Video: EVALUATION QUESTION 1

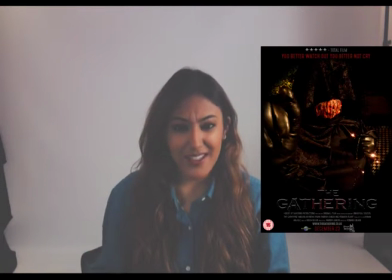462s
um home feel like invaded like all your privacy has just been taken away from you um again in this one um the female character um is
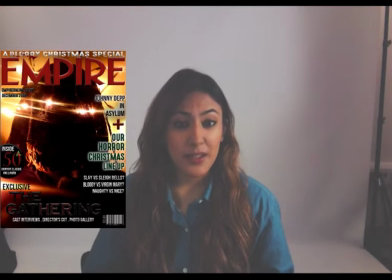474s
looking looking down on you sense of dominance you know you're lower than her and things like that and then moving on to the trailer we had scenes
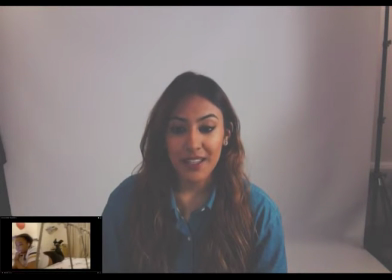486s
like Ramara or Alex in the trailer and in her bedroom where it's really you know intimate space it's a girl's bedroom she's on her bed and there were other angles like when the girls were around the Christmas
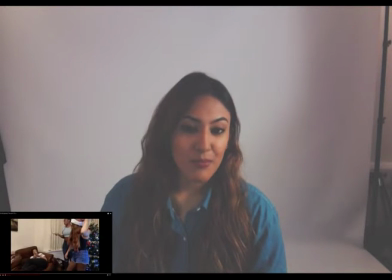502s
tree and you could see them dancing around having you know a good fun girly time and again that's quite that's quite an intimate space there's no guys around and it's four girls having fun by themselves and you know Tiffany and Jane who I played are in quite
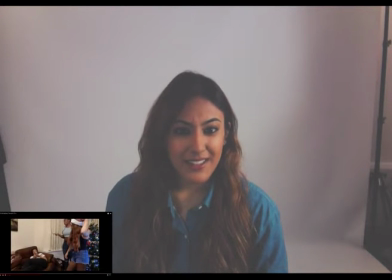521s
revealing clothes and so again is quite invasive of um girls privacy um another bit i think which captured this really well
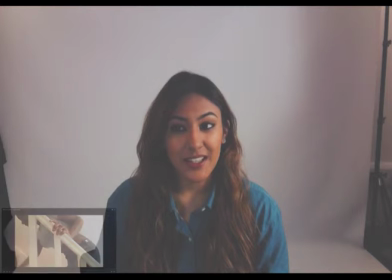534s
um was where tiffany had to run upstairs into the bathroom and
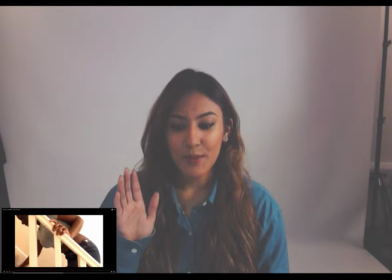540s
you get this amazing shot where um tiffany's you know really struggling to
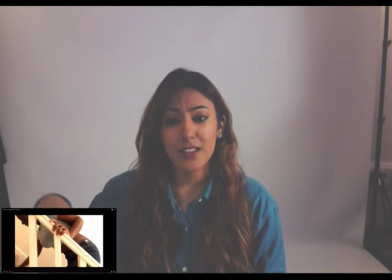546s
get up the stairs you can see her whole body as she walks past and she's wearing a crop top so you can see her belly and again she goes
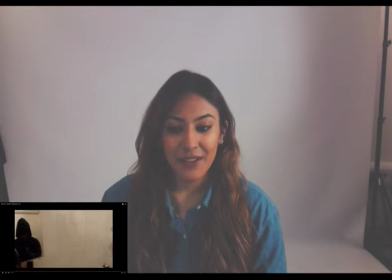557s
up into the bathroom which is a very very private place you know and she's closed the door expecting no one to be in there but lo and behold the villains followed her in there and so have we the audience we're watching her you know in the bathroom in a private space and again
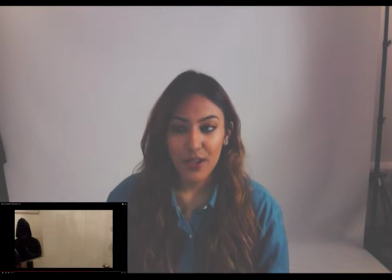575s
that's really invasive of her privacy. Cohen's Moral Panics I felt was something that we could include because it's just such a big thing to use in horror films because it adds that aspect of like allowing the audience to kind of relate. Cohen's Moral Panics kind of explains the theory behind um why we find horror films so scary when there were things that we can relate to and so we used Christmas and Christmas is a holiday which everyone enjoys everyone knows what Christmas is or at least hope so um and it's um something therefore everyone can kind of watch the film relate to and really not want um that kind of thing to happen to them so playing on this putting things in the scene that allow the audience to relate to it so setting it in a normal home on a normal street with four normal girls and just really adds the element of scare because it could literally happen to anyone and and then making the scene more relatable by using symbolic codes and iconography again from Barth's Enigma Code, putting in things like the Bible, candles, lights, things that really kind of enforce the fact that this is just a completely normal scene.